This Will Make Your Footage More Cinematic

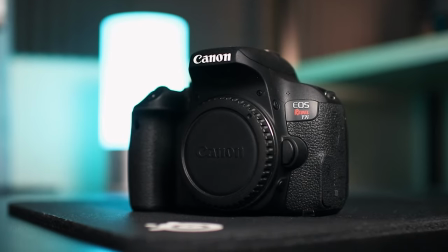Oh man, remember when you got your first DSLR, popped the lens on for the first time,
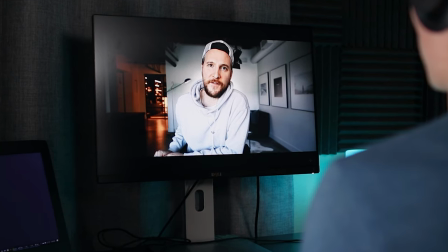watched the Peter McKinnon video, and you went out and shot your very first sequence and it looked like this?
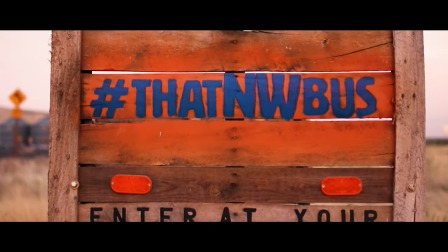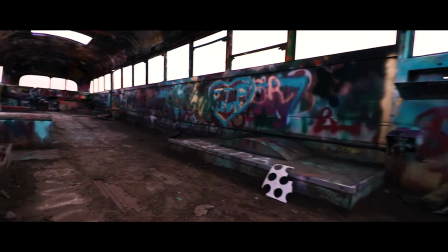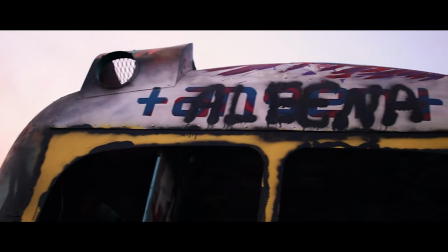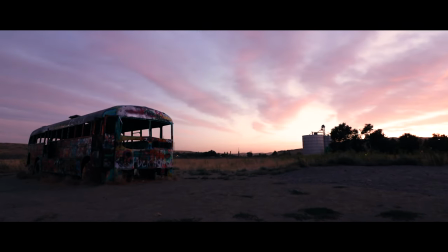Yeah, that's not exactly how it went for me either. Chances are, it probably looked closer to this. Or even worse, this. Like almost everything in photo video, things are never as simple as they seem to be. I remember when I was first starting out, I was staring at people's footage just like how? How are you doing that? Like there was some secret club I wasn't invited to. It felt like there had to have been just a setting on my camera, or a button to press, or just something going on. My footage never looked as good as some of the other peoples on YouTube.
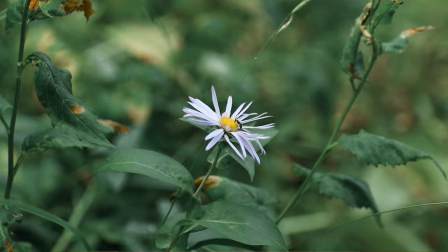Now there's actually a bajillion different ways to improve your footage to make it look more cinematic, more smooth, more beautiful.
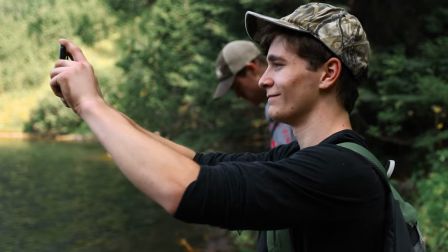Today we're just talking about one budget friendly thing that's going to help your footage out, and that's ND filters.
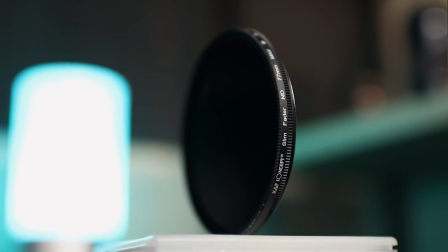If you've ever even heard of an ND filter, chances are you've heard of the phrase, ND filters are like sunglasses for your lens, and that's 100% right.
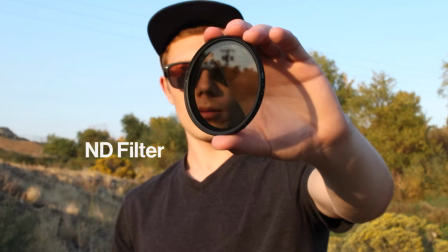Simply put, all an ND filter is, is a dark piece of glass that actually prevents light, or at least as much light, from entering your camera. Now that's kind of interesting, because normally the challenge with photography and video is getting enough light, you almost always want as much light as possible, so you can shoot at ISO 100 and get a super clean image. So why would you want to let less light in? Well, there's a couple reasons. For photography, a big reason is if you want to do long exposures, so leave that shutter open,
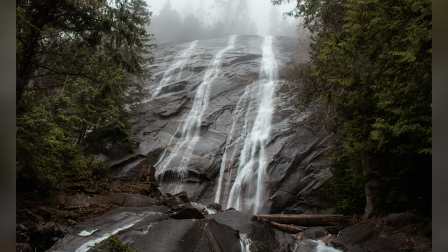blur things out like cars or water or something like that, but for video, it's a little bit different. So there's a golden rule when shooting video, and that's the 180 degree shutter rule, which simply means your shutter speed should always be double your frame rate. If you're shooting at 24 frames per second, you want a shutter speed of roughly 1 over 50. If you're shooting at 30 frames per second, 1 over 60. If you're shooting 60 frames per second, you want 1 over 125. Ideally this would just be exactly double, but most of the time with a DSLR, you don't have those options so you just pick the closest one. Now the reason this is a rule is when you have a shutter speed that's double your frame rate, it's going to give you the most realistic motion blur in your footage.
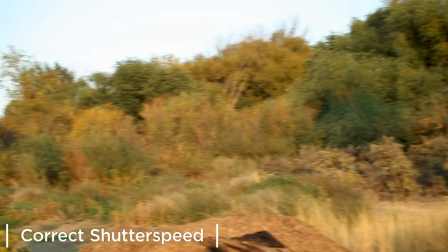It's gonna be super natural looking. It's gonna be close to what the human eye perceives in real life Okay,
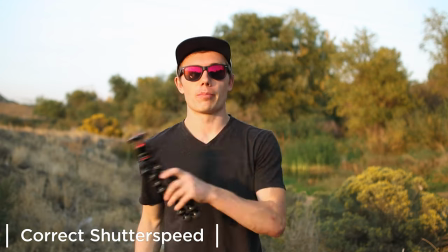so this is correct motion blur the object blurs as it moves like things do
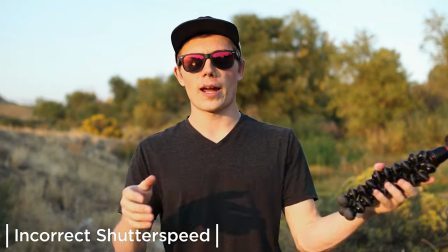And now my shutter speed is just cranked and this looks totally unnatural
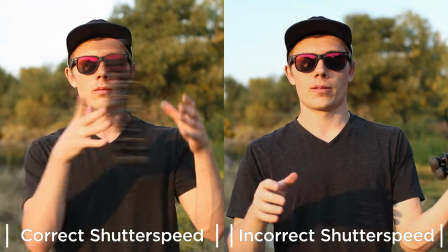But here's the problem if you're trying to shoot outside or anywhere where it's super bright and you're trying to go to f 1.8 f 1.4 maybe even f1.2 the laws of physics are gonna throw out your plans like yesterday's garbage for instance if you're shooting at 24 frames per second
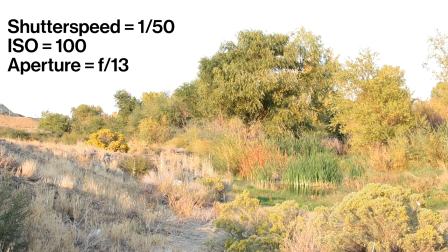you can't have a shutter speed of 1 over 50 and like an f1.4 that's just not possible so without an ND filter there are two options you can stop down and shoot it like f16 that doesn't look
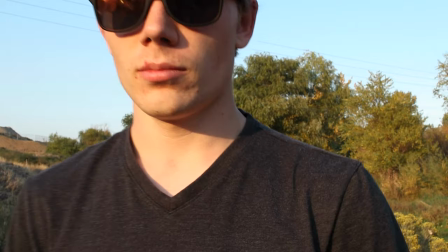very cinematic there's not much depth of field or you can just crank that shutter speed and hope no one is gonna notice that motion blur, but the problem is, everyone is going to notice that motion blur.
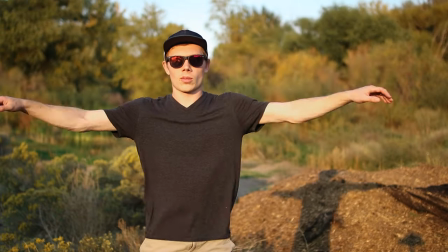Even if they don't know why your footage is off, it is very obvious that there is something wonky going on. Thankfully there's a solution, and that's where ND filters come into play. So find an ND filter that's going to fit on the front of your lens, lenses have different diameters so just make sure it's going to fit yours,
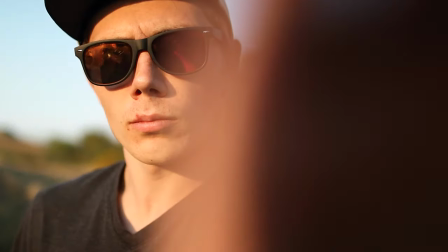screw it on, adjust your settings, and you're going to have more professional, cinematic looking footage very quickly.